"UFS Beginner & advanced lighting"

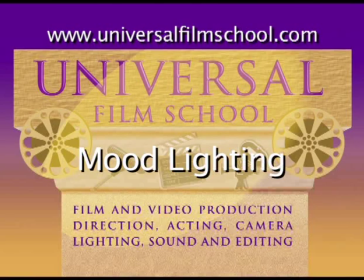(55:38)
Go
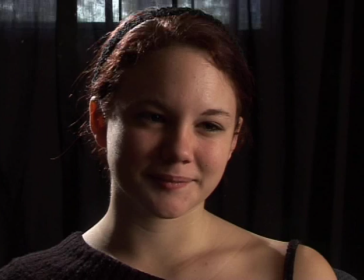(55:43)
This is mood lighting. All right, so what you're basically seeing now is two tungsten lights. The key light from the left-hand side of your face, camera right, and you always talk from the position of the camera,
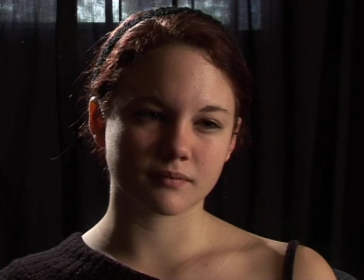(55:57)
and the backlight, which is also tungsten, 3,200 degrees Kelvin, from the left of her face,
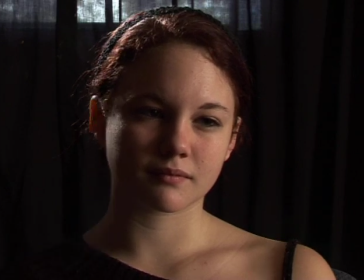(56:04)
or the camera left, her right. Now, yeah, that's the light you can see there.
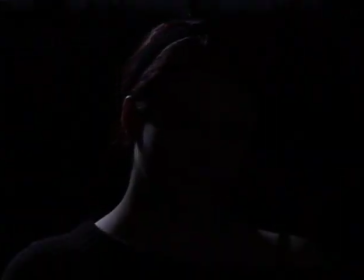(56:09)
This backlight gives you an exact idea of how to highlight. Now, your backlight can be a lot stronger than your front light because you only see a tiny little bit of it around the edge,
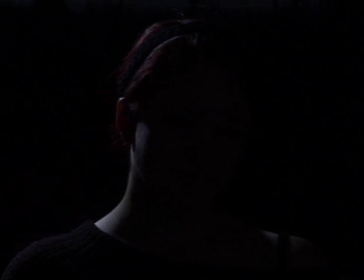(56:23)
and it's nice to actually make it. It can be up to two stops hotter.
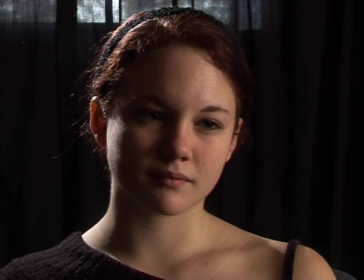(56:29)
Now, one of the ways of creating a three-dimensional look on what is essentially a two-dimensional medium, a flat screen or a television screen, which is flat, is that you can alternate the colors, and by using different colors on different sides of the face,
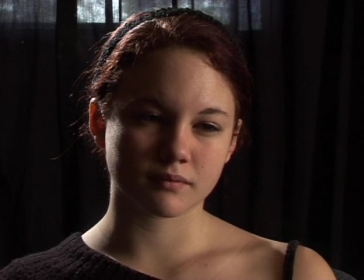(56:45)
you help create that three-dimensionality, and you can also obviously use color on your lights, gels on your lights, to help create mood.
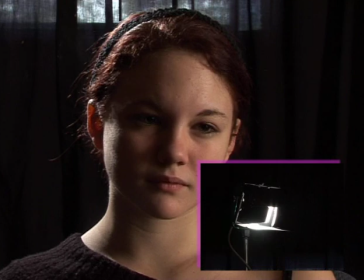(56:52)
Now, let us show you what that backlight would look like with what we've got, a gel on it, half blue.
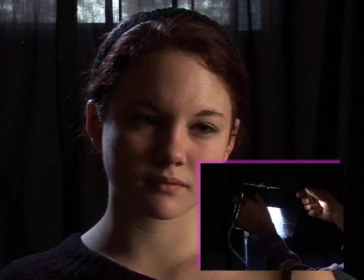(56:58)
Suddenly you see that that extra color in there adds mood, and it, because it's a different color,
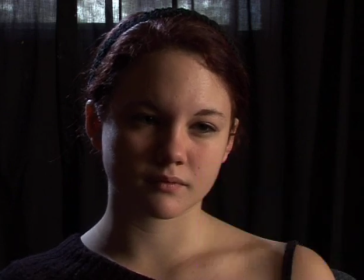(57:05)
you get a greater effect of three-dimensionality than you would with the colors being the same.
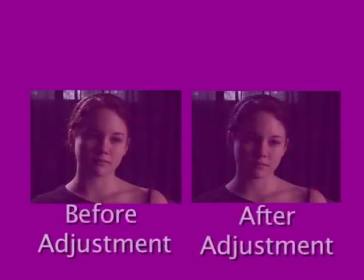(57:12)
So it's a little bit of experience required,
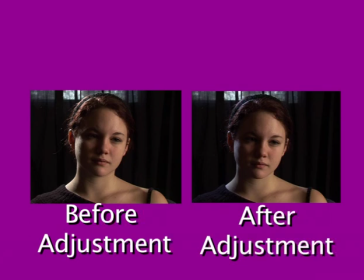(57:14)
and then you can really just start playing around with using different colors without being too obvious, unless you want it to look like a music video.
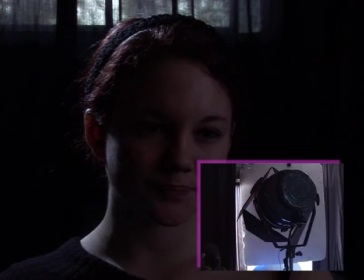(57:23)
That's the key light off, bouncing against a polystyrene, and it's on.
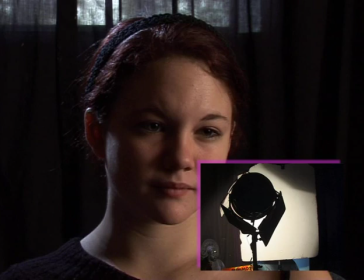(57:28)
And that gives you, in terms of normal lighting, the major light.
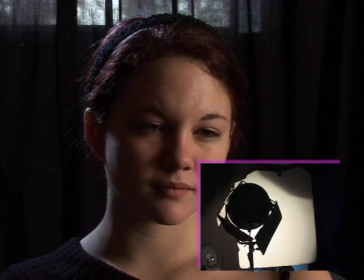(57:35)
To give an idea of how to control that light, we want to drop the key light level a little bit,
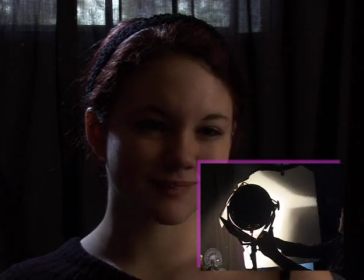(57:40)
so you just let less light fall onto the polystyrene that's providing the bounce,
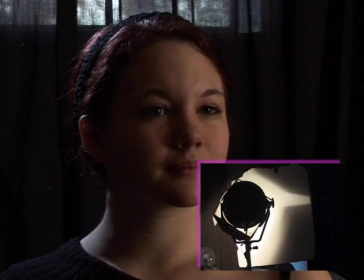(57:46)
and you've seen the adjustment happen to your face. It's very subtle.
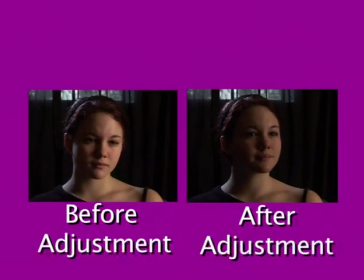(57:51)
You've got to be very, very, very gentle to achieve a proper look.
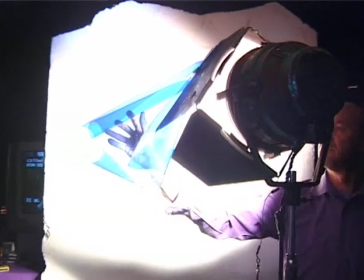(57:59)
As you can see now, we're coming with a tungsten light, and as you put in a blue light,
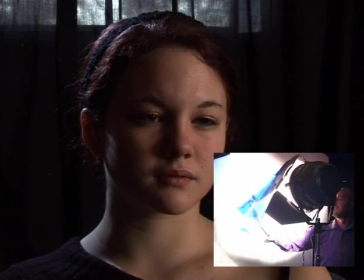(58:05)
it changes the mood of the shot and will match the two lights, the color of the two lights,
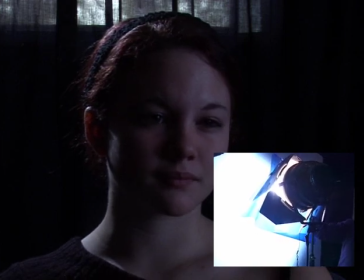(58:12)
as you can see. It's just a matter of experimenting, going for the look and the feel that you want. Have a look, show them again. Take the light off.
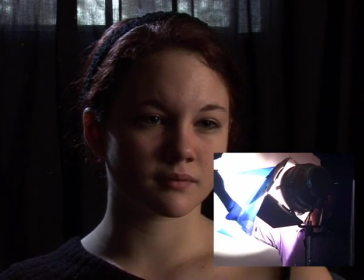(58:22)
So that's mixed illumination, and this would be bringing the colors together so that they're the same color temperature.
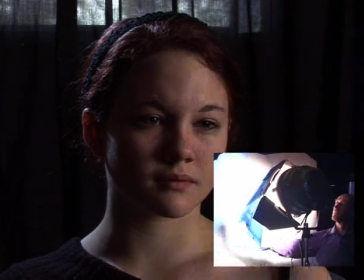(58:29)
Put it back in.
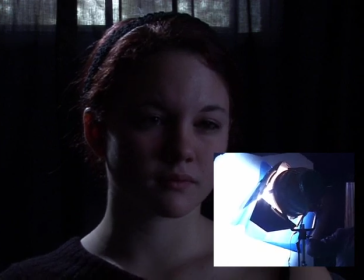(58:33)
Very nice. And really up to the lighting man to experiment with to get the look and feel you want.
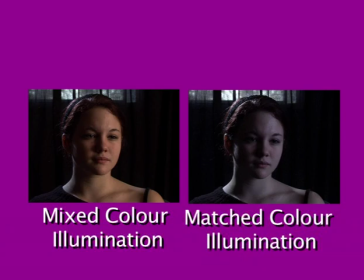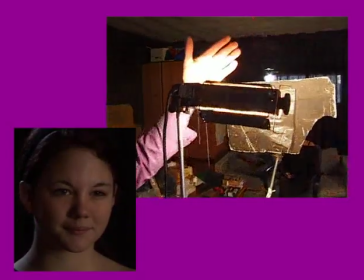(58:48)
Her eyes might need a little bit of accentuating. So we've put an eye light, which is quite close to the camera.
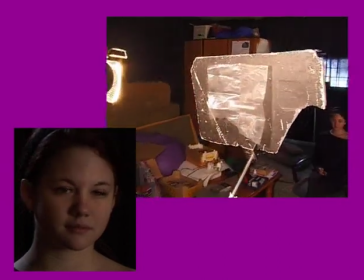(58:56)
It's shining through a little polystyrene cutter with a little piece of gel,
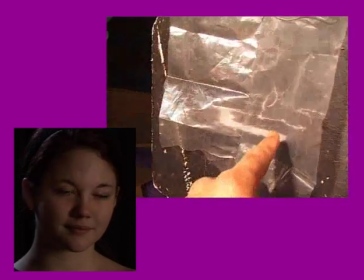(59:05)
brushed silk, and there's the hole. Switch off for a second. There's the hole,
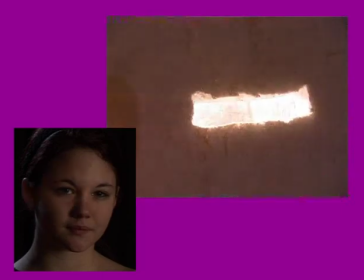(59:11)
and the light's shining through that hole, and switch on and off.
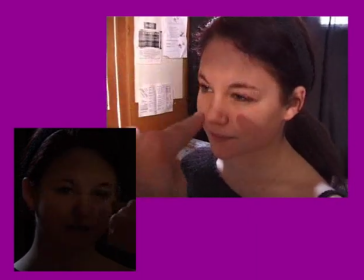(59:22)
That's what it's doing. It's just catching the top and the bottom of her eyes so that her eyes are nicely highlighted.